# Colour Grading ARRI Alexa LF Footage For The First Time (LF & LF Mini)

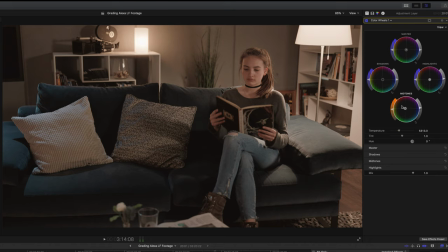(4:07)
So back in our first instance of colour wheels, and again, I'm adjusting color into our lookup table. At first, it may look like I'm doing the whole orange and teal thing, which I'm not. I'm really making just very minor adjustments here.
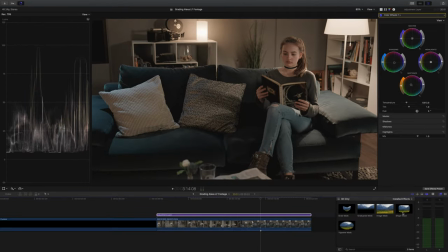(4:20)
After doing those color adjustments, I just want to check that the subject's skin tones are still okay.
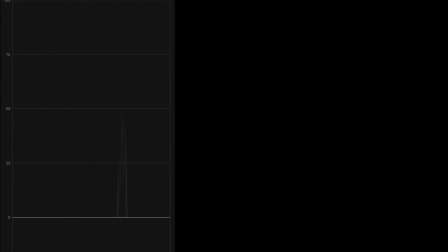(4:24)
So I've dropped on a shape mask, and I'm gonna select her face only, and then switch our video scopes to vector scopes and just check in on our skin tone line. Luckily, this looks all good to me.
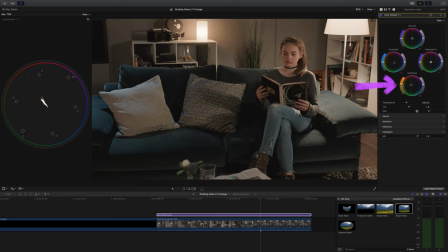(4:34)
So I'm going to add just a touch of saturation to the mid-tones just to make it a little bit more rich looking.
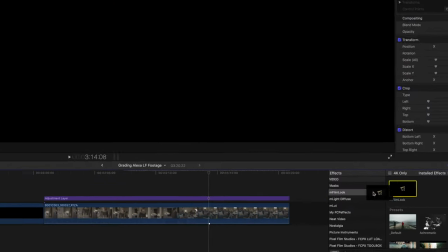(4:42)
Next, I want to add some cinematic fairy dust, and I'm going to reach to my new go-to program for that, which is Motion VFX M Film Look.
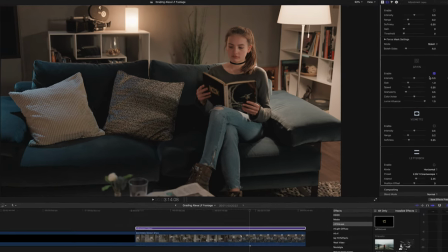(4:49)
If you didn't see that review, I will link it below, but the real highlight is the grain module in this plugin.
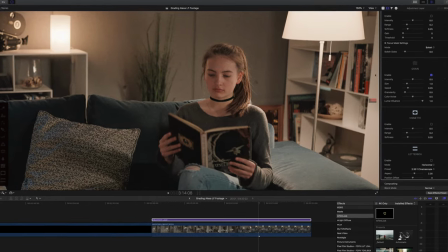(4:54)
It's just so good. So I'm going to zoom in and make sure I get it looking good. I demonstrate this much better in my review,
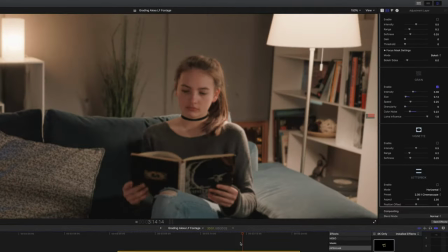(5:01)
but really the way that this renders grain is so beautiful and so authentic and convincing,
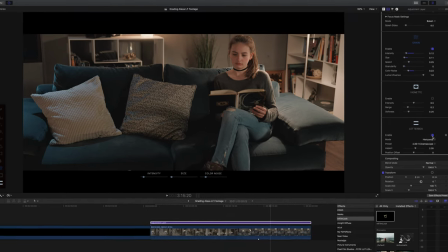(5:07)
it's almost worth getting this just for the grain. Next, I added some widescreen bars because I like widescreen bars and I thought it might suit this scene.
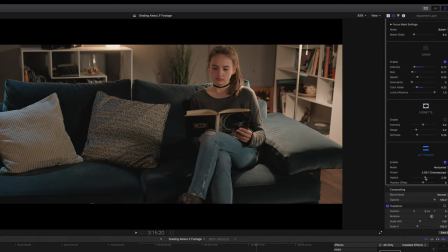(5:16)
I went for 2.35 to 1, which is quite aesthetically pleasing.
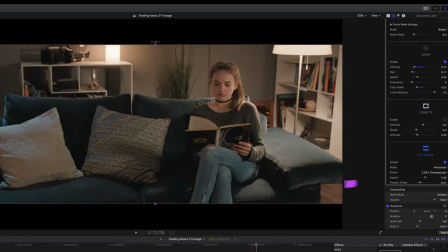(5:21)
Of course, I had to watch it through a couple of times and adjust the position offset to make sure the framing was good all the way through.
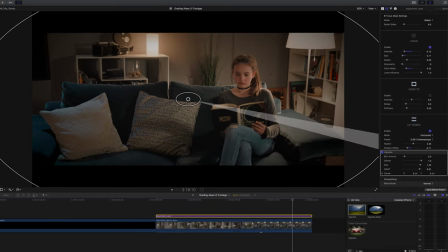(5:27)
Lastly, I just added a small amount of vignette. I'm just using the basic one that's built into Final Cut.
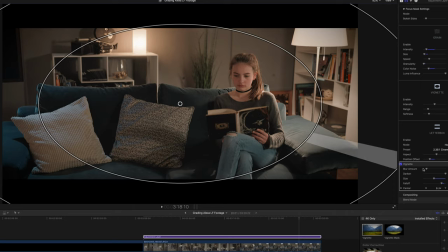(5:33)
As usual, the default controls are quite aggressive, so I dialed back almost everything.
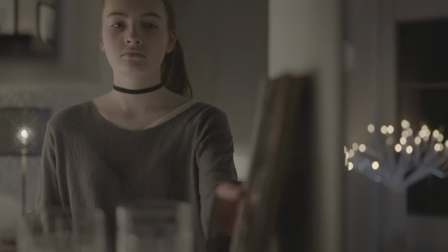(5:39)
So again, here's our original Arri Log C footage. Flat, clean, beautiful, neutral, and just a blank canvas.
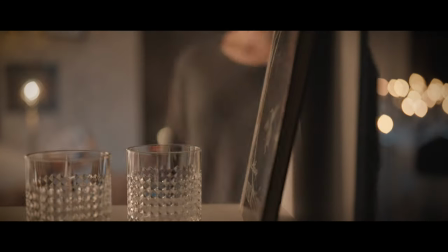(5:50)
And then my grade with its cozy, peachy, warm feel.
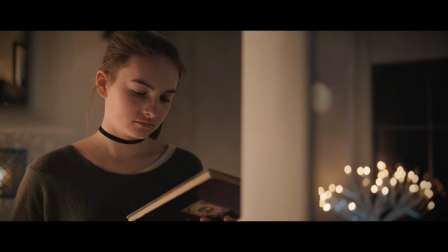(5:54)
I've got another grading example coming in just a minute, but do let me know how you would approach grading this shot.
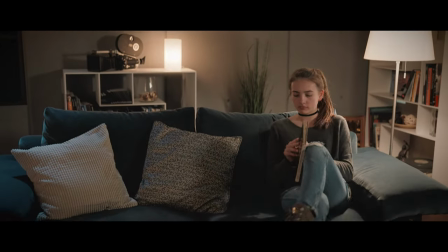(6:00)
The next clip I'm gonna grade is a strange one because it's this.
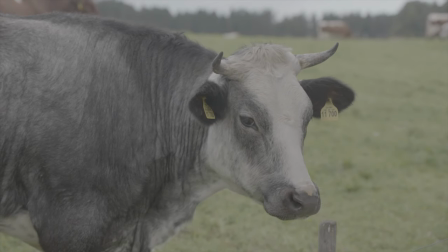(6:04)
Now, this was shot with the Alexa LF Mini, but I thought this was a particularly strange choice from Arri.
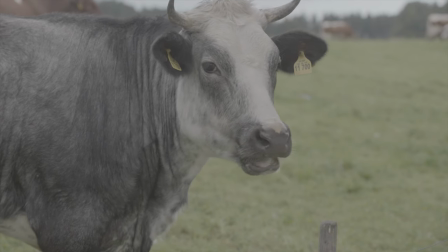(6:10)
It's a cow. And then once graded, it looks like this.
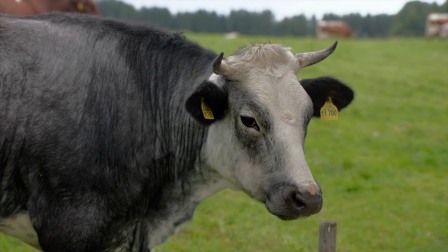(6:14)
So because we've got such a mundane subject, I mean, really, Arri?
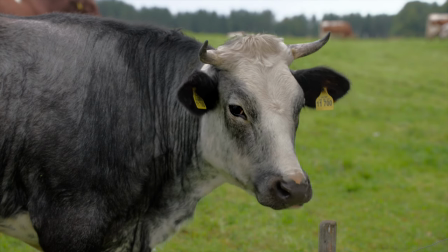(6:19)
This is what you chose to film with an Alexa LF Mini, arguably one of the best cameras in production?
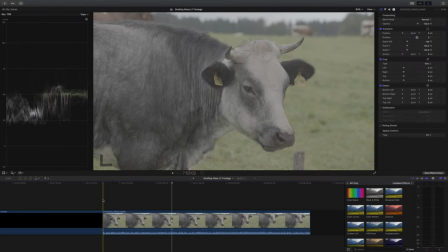(6:24)
Still, I thought we'd go for hyper-realistic, 3D looking, and just natural, as if you're there, type of grade.
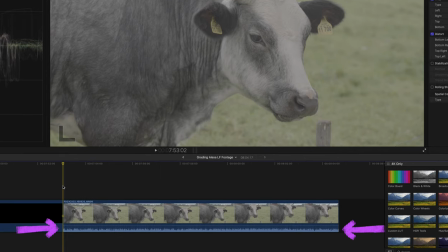(6:32)
The first thing I'd noticed when I imported the footage is that this clip has an audio track, and I was like, great, except it sounds like this.
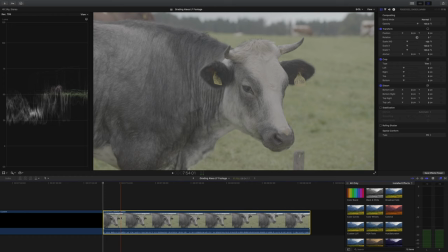(6:43)
Again, really, Arri? If you're going to include audio, make sure it sounds good. If it sounds as bad as this, just don't even bother, because this audio is useful to no one.
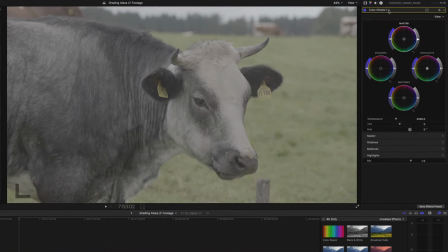(6:54)
Anyway, whinge over and let's get on with our grade. First of all, I'm going to add an instance of color wheels followed by color curves.
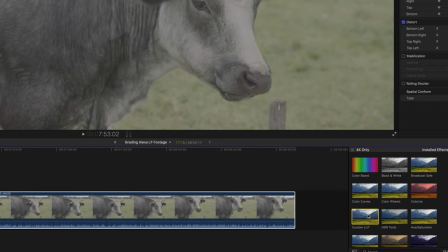(7:01)
I'm going to do nothing to them at the moment, I'm just setting them up. Instead, I'm going to add a lookup table and I'm going to use the one that I downloaded from the Arri website.
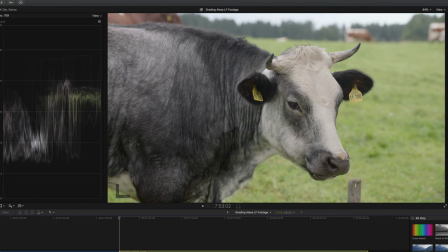(7:09)
This gives us a fairly standard Rec 709 to work with to get a really natural look.
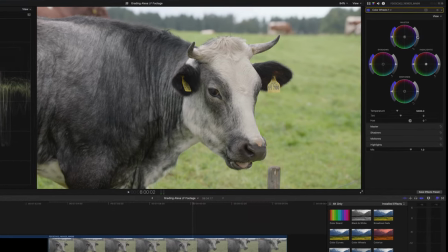(7:14)
First of all, we can see this is fairly brightly exposed, so let's bring the exposure down just a touch.
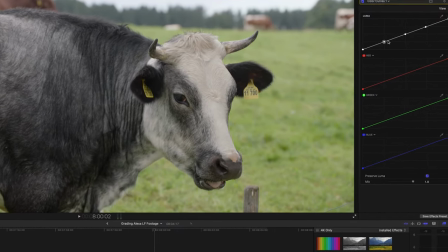(7:18)
I will come back to our color wheels, but first I'm gonna head to the color curves and I'm gonna do my normal sculpting of our contrast curve.
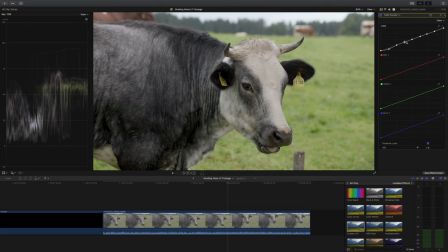(7:25)
In the shadows, I don't wanna go too dark because it wouldn't be believable. And really with the rest of our control points, I want to bring out all the textures I can on our subject.
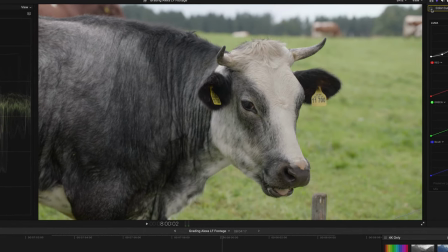(7:34)
I really love looking at the before and after, as it seems like once you've done this stage, it unlocks so much detail in the image.
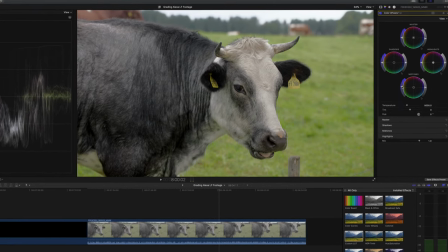(7:40)
Next, I'm going to go back into our color wheels and just do a little bit of work by adding a touch of saturation,
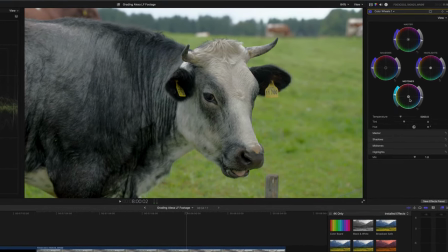(7:46)
tweaking the colors just a tiny bit and mainly around the midtones, and I'll do some minor exposure adjustments.
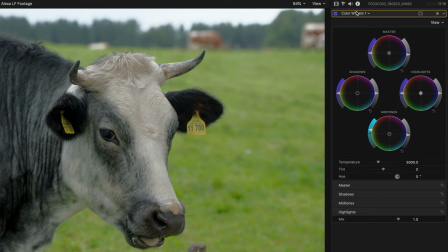(7:52)
Next, I'm going to add another instance of color wheels and I'm going to put it at the end of our chain, and it's important that this goes after our lookup table,
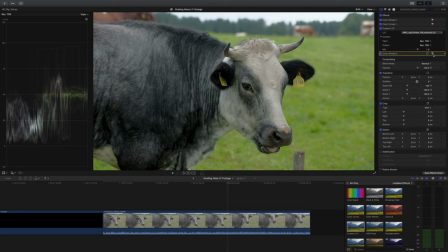(8:00)
because any tweaks here will determine the output brightness of our footage.
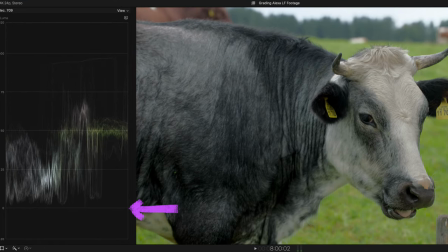(8:04)
So if you want some of the shadows in your footage to be black, and I mean truly black, as in 0%, if you try and do this before your lookup table, sometimes the lookup table itself won't allow you to do this.
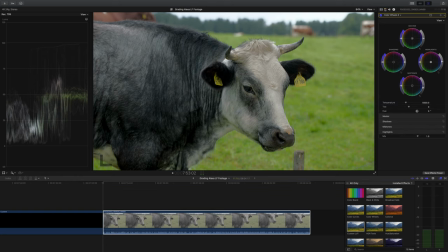(8:15)
That's why we have to do it after our lookup table. Next, for an entirely unnecessary step, but I thought it'd be fun,
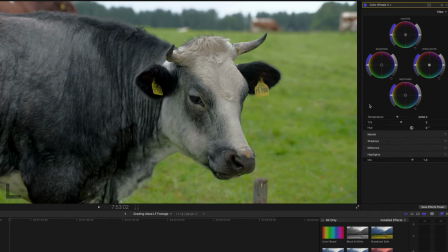(8:20)
I'm gonna add a third and final instance of color wheels, and I'm gonna add a mask over our subject's eye.
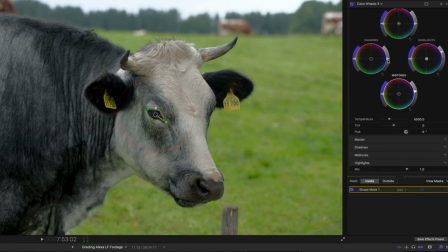(8:28)
And I'm just gonna give it a little bit of lift and a little bit more contrast in general, and that's just to draw the viewer in.
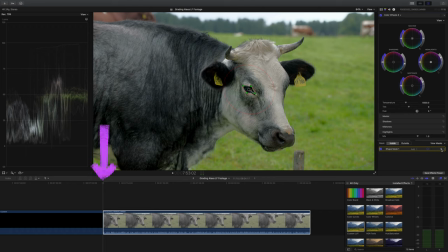(8:34)
It's only a short clip, so I am gonna track it by hand. So I've set the playhead to the beginning, and I've clicked to add a keyframe. I'm just using my keyboard's right directional arrow to move it on a frame by frame, and I'm adjusting manually.
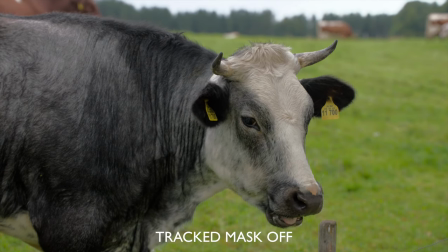(8:46)
And here we see the before and after, and I like the effect that this gives. Definitely draws the eye, but still not too drastic.
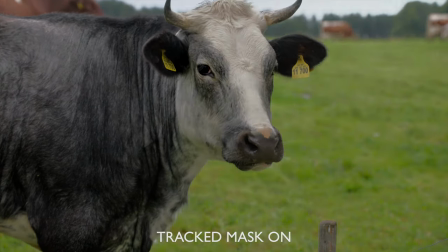(8:52)
But there's still something bothering me about this shot though, and you guessed it, it's the audio.
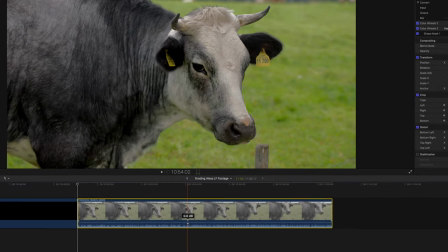(8:57)
I know we can make things feel more real and more immersive, so I'm gonna get rid of the entire original audio track.
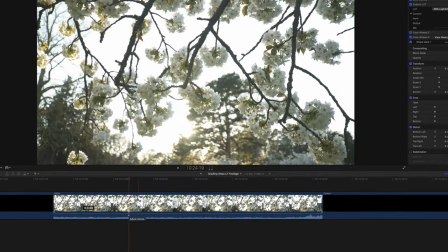(9:04)
I then found an old clip where I knew that I'd used a proper microphone on my camera, and I remember hearing lots of sort of natural noises, birds and that kind of thing.
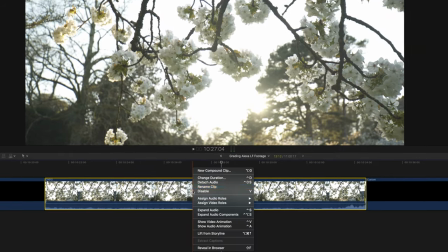(9:13)
So I'm gonna nick it. So I'm gonna right click on the clip and select detach audio and just drag it into position.
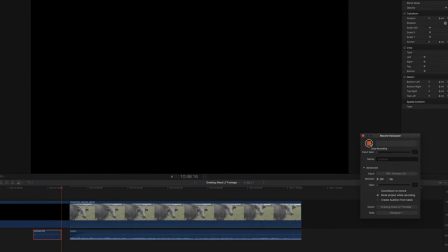(9:19)
Next, I've opened up the record voiceover box and I'm going to mimic what I think the cow sounds like chewing whatever it's chewing.
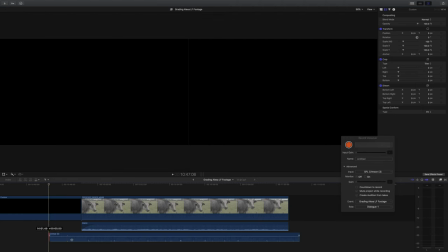(9:26)
Once that was done, I added a little bit of EQ and compression to both of them, which I'm not gonna go into in this video.
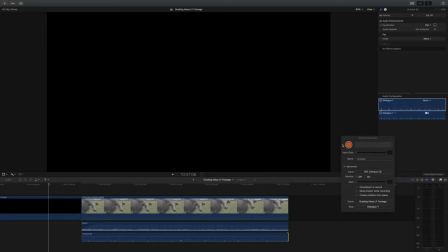(9:31)
I have done other really good examples of how to use EQ and compression in video. So here is our original ungraded clip with useless audio.
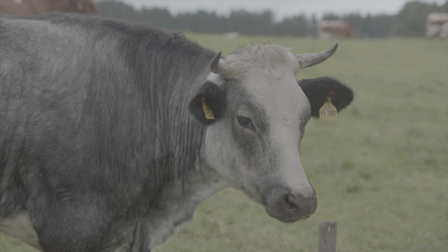(9:40)
And then here's our graded version.
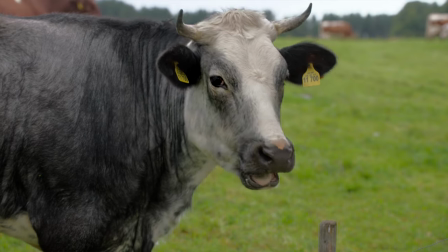So there it is. Words don't really do the footage you get from the LF series justice. It's just so lovely, and I can see why it's so many people's holy grail camera, and I can see why Arri are struggling to produce enough of the LF Mini series. Anyway, that's it for now. You can ask me questions about grading this footage in the comments section below if you want to. Otherwise, I've got a large back catalogue of videos about videography on this channel, of which YouTube recommends this one for you, handpicked. The one below is my most recent upload. Anyway, until next time, let's help each other out and shoot better video.
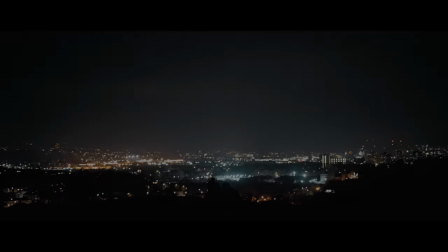(10:20)
See you guys.
My body's home.
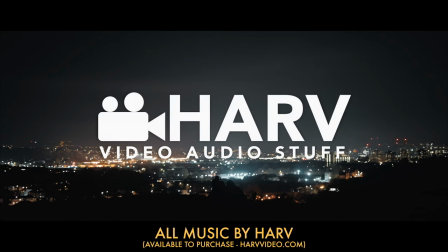(10:26) This is become, it carries me.